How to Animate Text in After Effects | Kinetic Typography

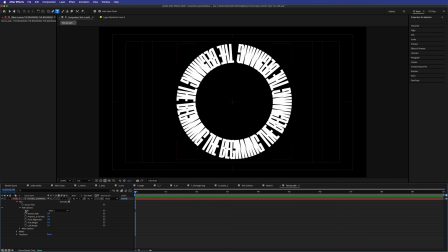(24:35)
Now I can twirl this down, go to our text, go to our path options, and then we can change our settings here.
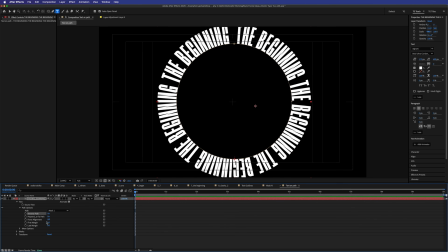(24:43)
So I'm going to do reverse path, so it sits on the outside of the path, not the inside. And then I'm just going to, on my text layer here, hit S on my keyboard and just scale that down. I'm
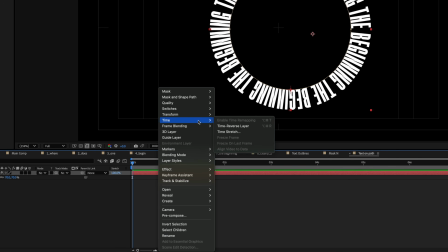(24:52)
also going to set the anchor point to the center of this composition because we'll be spinning things around and you want to make sure that it's spinning from the center.
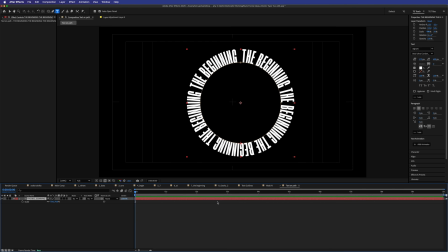(24:59)
So right click on the layer, go to transform and then center anchor point in layer content. So now if I rotate, it's going to be rotating around itself properly.
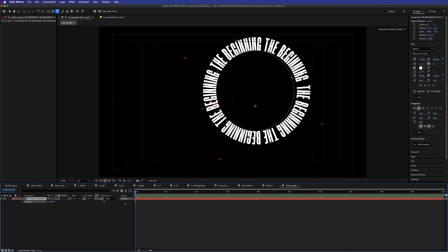(25:07)
And if I didn't do that and then tried to rotate, it's going to be sort of off center and all wacky. I mean, again, if that's the creative way that you're going to do it, you can do it,
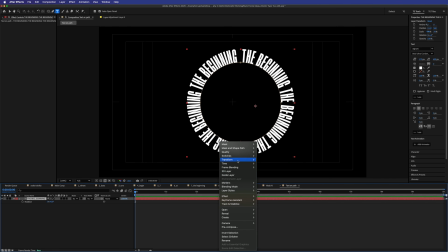(25:14)
but make sure that you've centered your anchor point if you're doing any rotations like this and you want it to rotate smoothly around that center axis. So that's how you get the text going around the path.
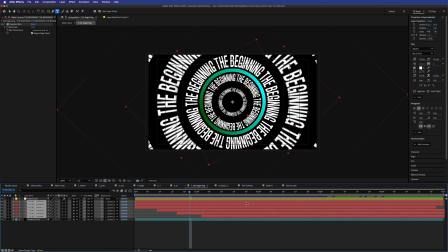(25:24)
And then simply all I've done is I've gone through here and I've copied and pasted them a bunch of times, and you can see the scale here. The furthest one away is 11% and the closest one is 192%, and that closest one is off the screen basically.
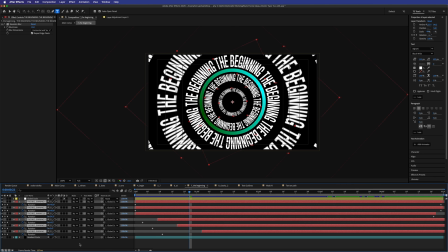(25:39)
My rotation properties on those, some are rotating in the positive direction and some are rotating in the negative direction.
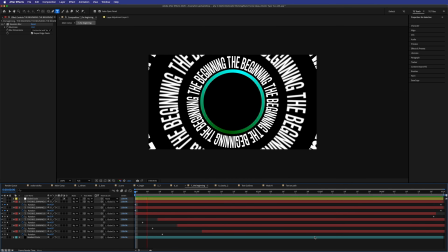(25:45)
So let's play that through and you can see that I've just got this spinning. These are linear as well.
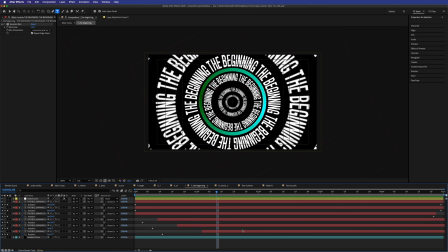(25:50)
I don't have any curves adjustments. I don't have anything like that. No easy ease, no fancy curve adjustments in my graph editor.
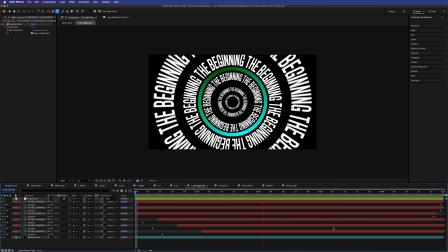(25:58)
These are just linear because you just want them to just be, I kind of wanted this kind of idea of almost like a 2001 Space Odyssey with the rotating ship. It's just rotating at a constant through time. And I think if I had them all rotating one way, you'd get a little bit dizzy looking at it, but this one at least feels like you're moving through.
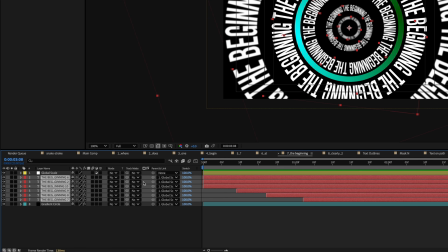(26:12)
And then what I've done is I've parented them all, so you can just select all the ones you want to parent, select one of the pick whips, and then put it up to wherever you want. And this is just an adjustment layer that I've called Global Scale. And because these are all parented now, I can then just adjust the scale of that with one parameter.
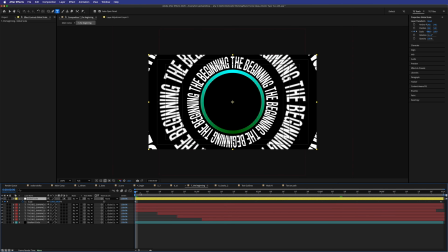(26:29)
And you can see here as well, again, just linear keyframes going from 100 all the way up to 120% as this composition moves forward.
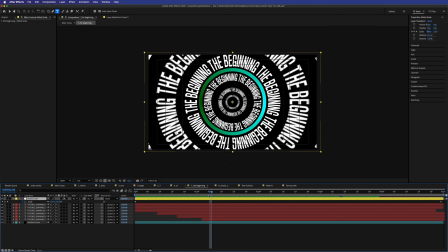(26:37)
And the reason why I've got them snapping on as I do and not just all happening at the start is, of course, timing.
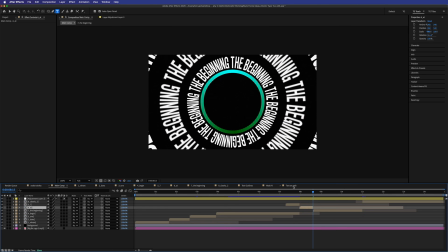(26:43)
If you go back to our main comp, let's listen to that in situ.
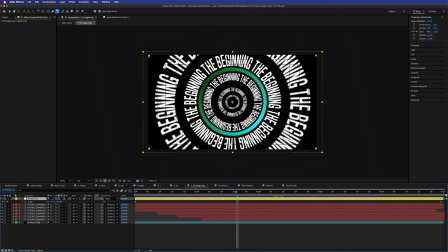(26:49)
It's hitting on the beat. The final thing that we did here to create some depth, you'll see if I click on one of these, each one has a Gaussian blur on.
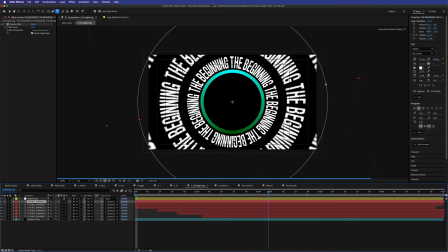(26:56)
The top one here, which is the one closest to us, which is pretty much out of the frame for a lot of it, has a 20% Gaussian blurriness value. Next one down is 10. Then the one that's in focus is, of course, 0.
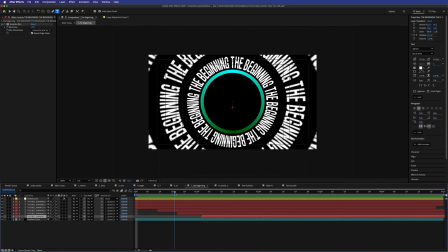(27:08)
Then we go to 5, and then we go to 7. And then the final one, I think, is 10. So again, basically what we're creating there is our focal point in the middle.
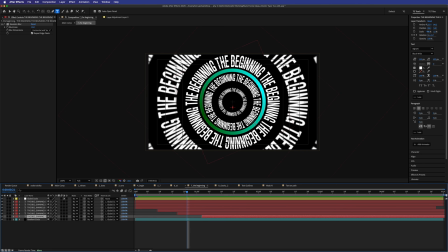(27:16)
So this is the one that is in focus within this fake 3D, fake camera lens space. And then the ones further back are blurrier the further away from that focal point and blurrier further this way of the focal point as well.
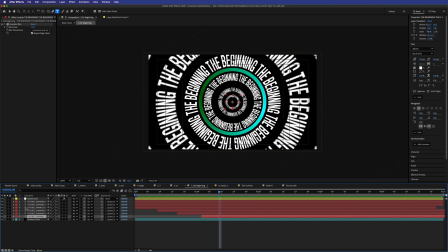(27:31)
Just tricky little visual things like that that give the illusion of depth. Let's go through and take all of these blurs off and see what that looks like.
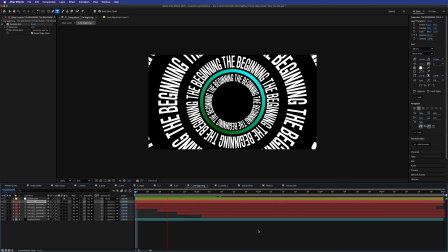(27:40)
So there we are. That's with all of the blurs off, and it's fine.
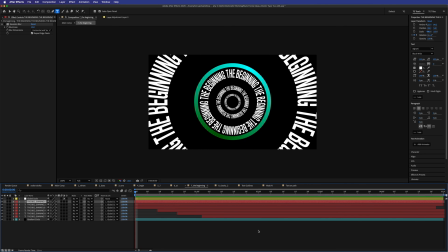(27:44)
It's just not as interesting as having all of those blurs on to create that illusion of depth.
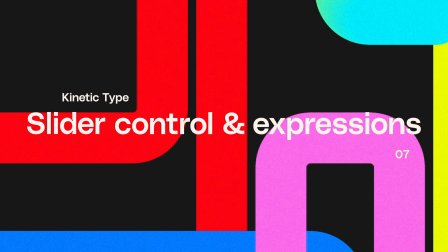(27:49)
Okay, now this final scene is a fun one and it's pretty complex, so let me walk you through step by step. Also, again, as a note, if you are working alongside me in the project files, then you'll note that unless you already have this font I'm working with,
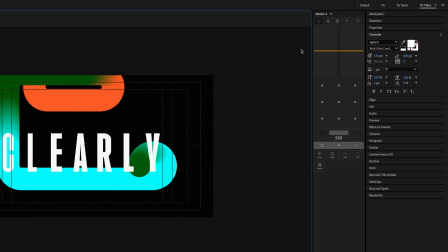(28:01)
which is called Ekati, then you'll need to swap it out with something else. This will give you a good excuse to then tweak the expressions that I'm about to show you though, so it's kind of a win-win.
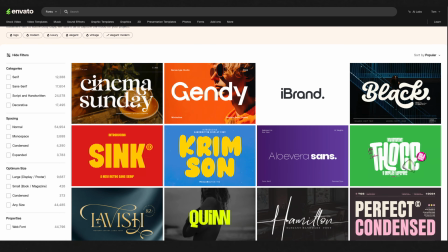(28:10)
And if you do want the font, conveniently, you can find it on Envato along with thousands of other fonts and millions of other creative assets, perfect for motion designers and video creators.
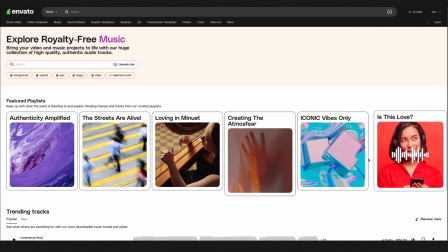(28:19)
Assets like high quality stock footage and music, and this jazzy music track that we used in this animation is straight from Envato,
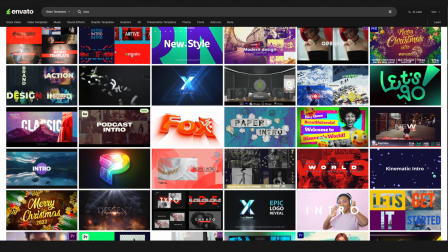(28:25)
as well as artist-created, studio-quality motion templates for programs like After Effects,
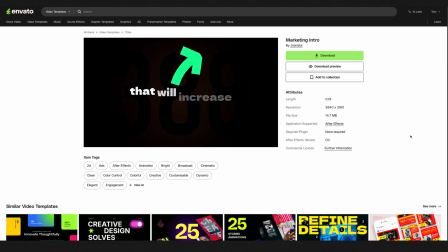(28:30)
designed to save you time and level up your video making with a click of a button. To learn more about Envato, check out the link in the description below. So the way we animate between these font weights is complex in some ways and actually really simple in others.